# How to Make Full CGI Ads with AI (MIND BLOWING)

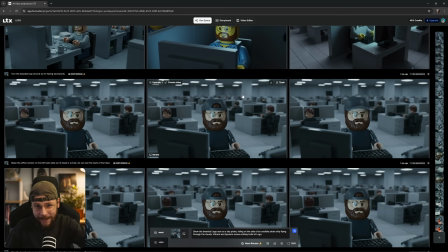Because as you can see, I pretty much always wear my baseball cap backwards, and we're trying to make this character look like me. So remember, this would be very easy if we were just creating a Lego character from scratch, but because we're trying to get this guy to look like me, we are pushing these tools. So you guys get an honest look at their pros and cons and the entire process.
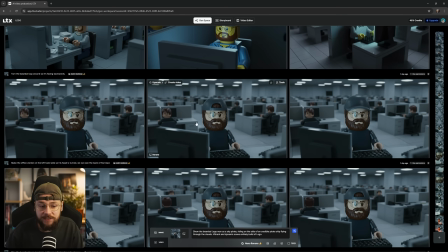And you can see Nano Banana's first generation didn't work. Second one did. Third one didn't. And so now what I would have done is selected this image where the baseball cap was, spun round as I asked, and once again, click iterate, because now we're tweaking this.
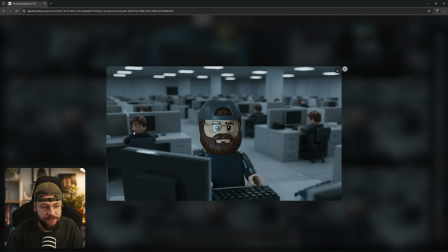And what I noticed, if we just open up this image, is the office worker over my left shoulder.
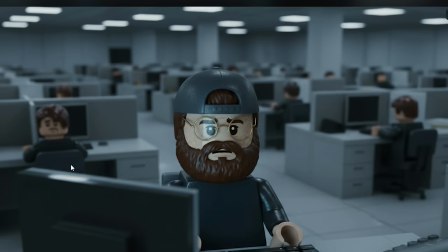He's turning around and facing us, and it just looks a little bit weird and creepy and distracting.
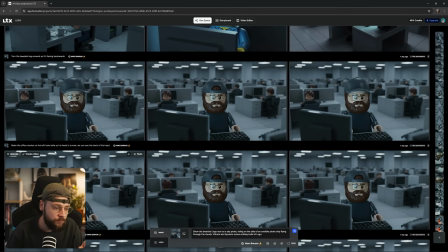And the text prompt I gave Nano Banana was make the office worker on the left-hand side so his head is turned.
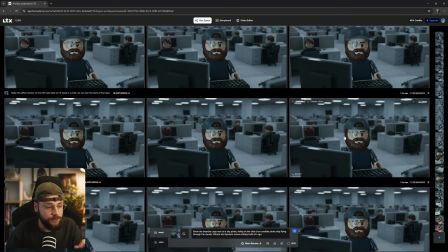We can see the back of his head. Now you can see the output I got was pretty good from Nano Banana this time, but there are a couple of issues. And this is when you need to stay quite vigilant if you want to ensure consistency.
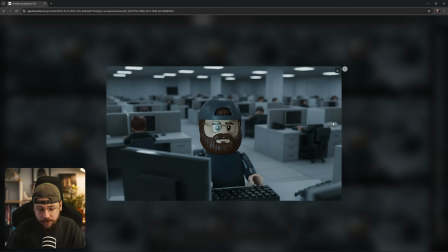So with this first generation here, the guy on the right-hand side, his head's disappeared for some reason. And this generation on the very end, our guy here has completely disappeared. But the second generation has done exactly what we asked for. So once again, we would iterate this one.
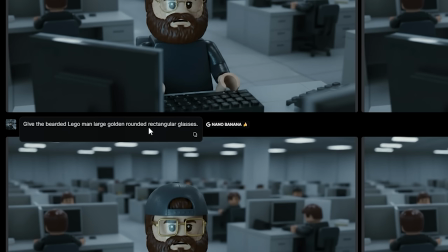And now another text prompt, give the bearded Lego man large, golded, rounded, rectangular glasses.
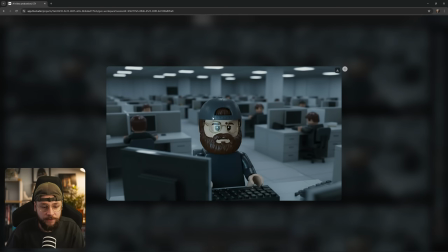Because my glasses don't actually look like this, right? This is more of like a Harry Potter vibe, I would say.
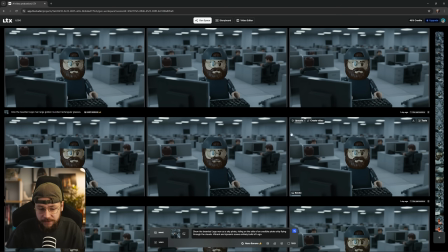And once again, you can see second and third generations didn't really do a lot.
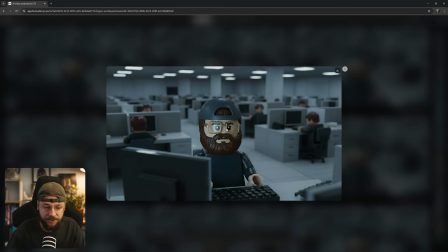They just got a bit bigger here. But the first generation, I really liked this output.
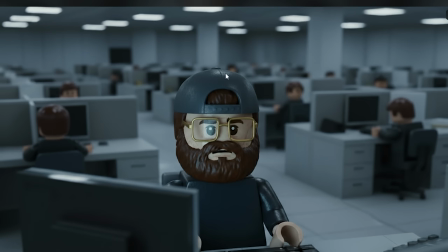And something I do want to say about Nano Banana is we're getting a nice level of textural detail.
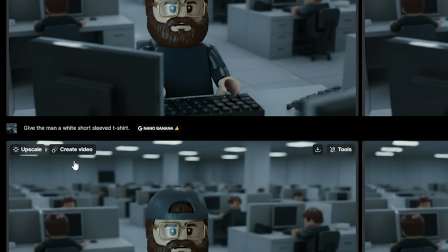So now, of course, we're iterating this image here. And we say, give the man a white short-sleeved shirt.
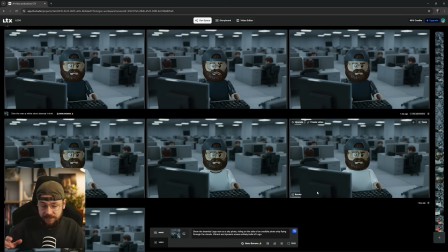And this is because I didn't want to be dressed the same as all of the other workers in the office. I wanted something to separate me from them. And you can see the first two generations are pretty similar. But the last one here, you're missing that kind of neckline that's been added in. So I believe I would have iterated this middle one here.
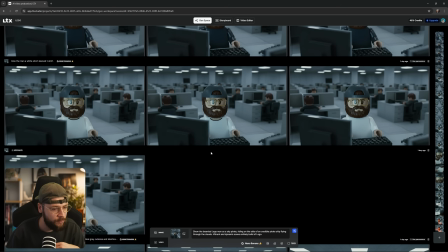Can't actually tell if there's any differences between these. But what I actually went on and did next was I upscaled the image by clicking this tab.
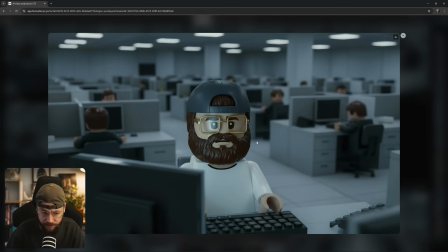You can see here the output has been upscaled, and if I open this up, you can see it looks really great, very crisp, but still holding on to those textural details that we're after.
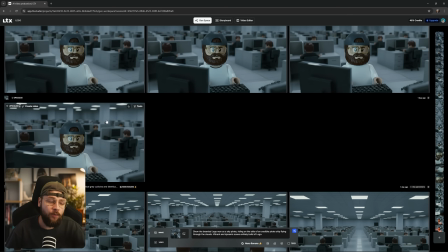Now, do you need to upscale every single one of the images that you like from Nano Banana? Preferably yes, but is it essential? And if you want to save your credits, maybe not.
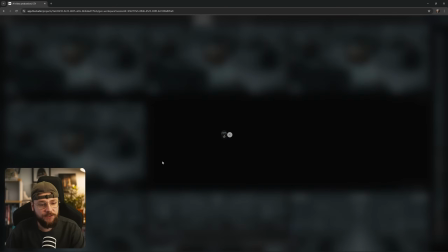I actually think it depends on the individual shot itself. So now with this, we have established our master image.
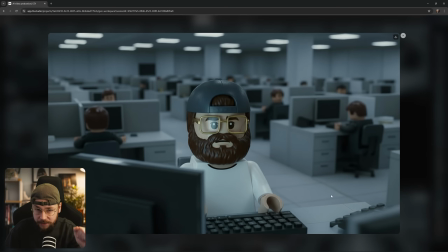Like I say, everything is going to fan off from this point because we're happy with all of the elements within this image. Kind of referred to it earlier on as a look Bible.
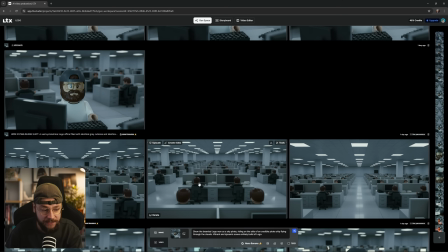So now we can iterate from our master image and we can start feeding Nano Banana text prompts to bring our vision to life. And by that, I mean we start giving Nano Banana prompts like this. Wide establishing shot,
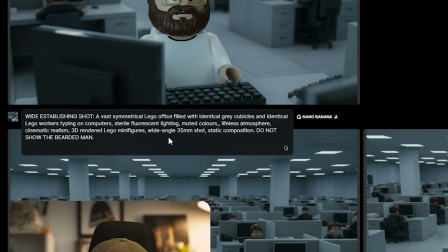a vast symmetrical Lego office filled with identical grey cubicles and identical Lego workers typing on computers.
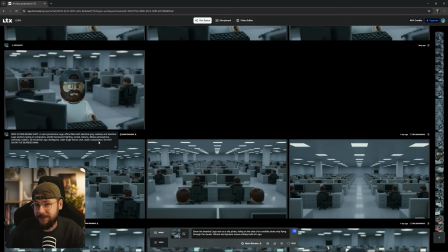Now, I'm not going to go through and read every single prompt in detail because we will be here for a long time, but I will put them down below in the description if you're interested in checking them out. Just to reiterate, on the end of pretty much all of these text prompts, I put the same thing: cinematic realism,
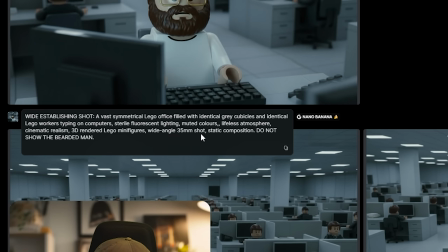3D rendered Lego minifigures, and then some information about the lens that I've used for that particular shot.
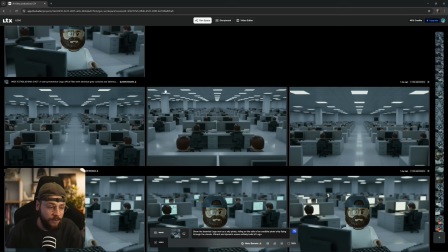And you can see that it does just become this iterative process where you're looking at all of the outputs you get from Nano Banana and picking your favorite, or rerunning the same prompt until you get exactly what it is that you're after. A lot of the time, trial and error is involved.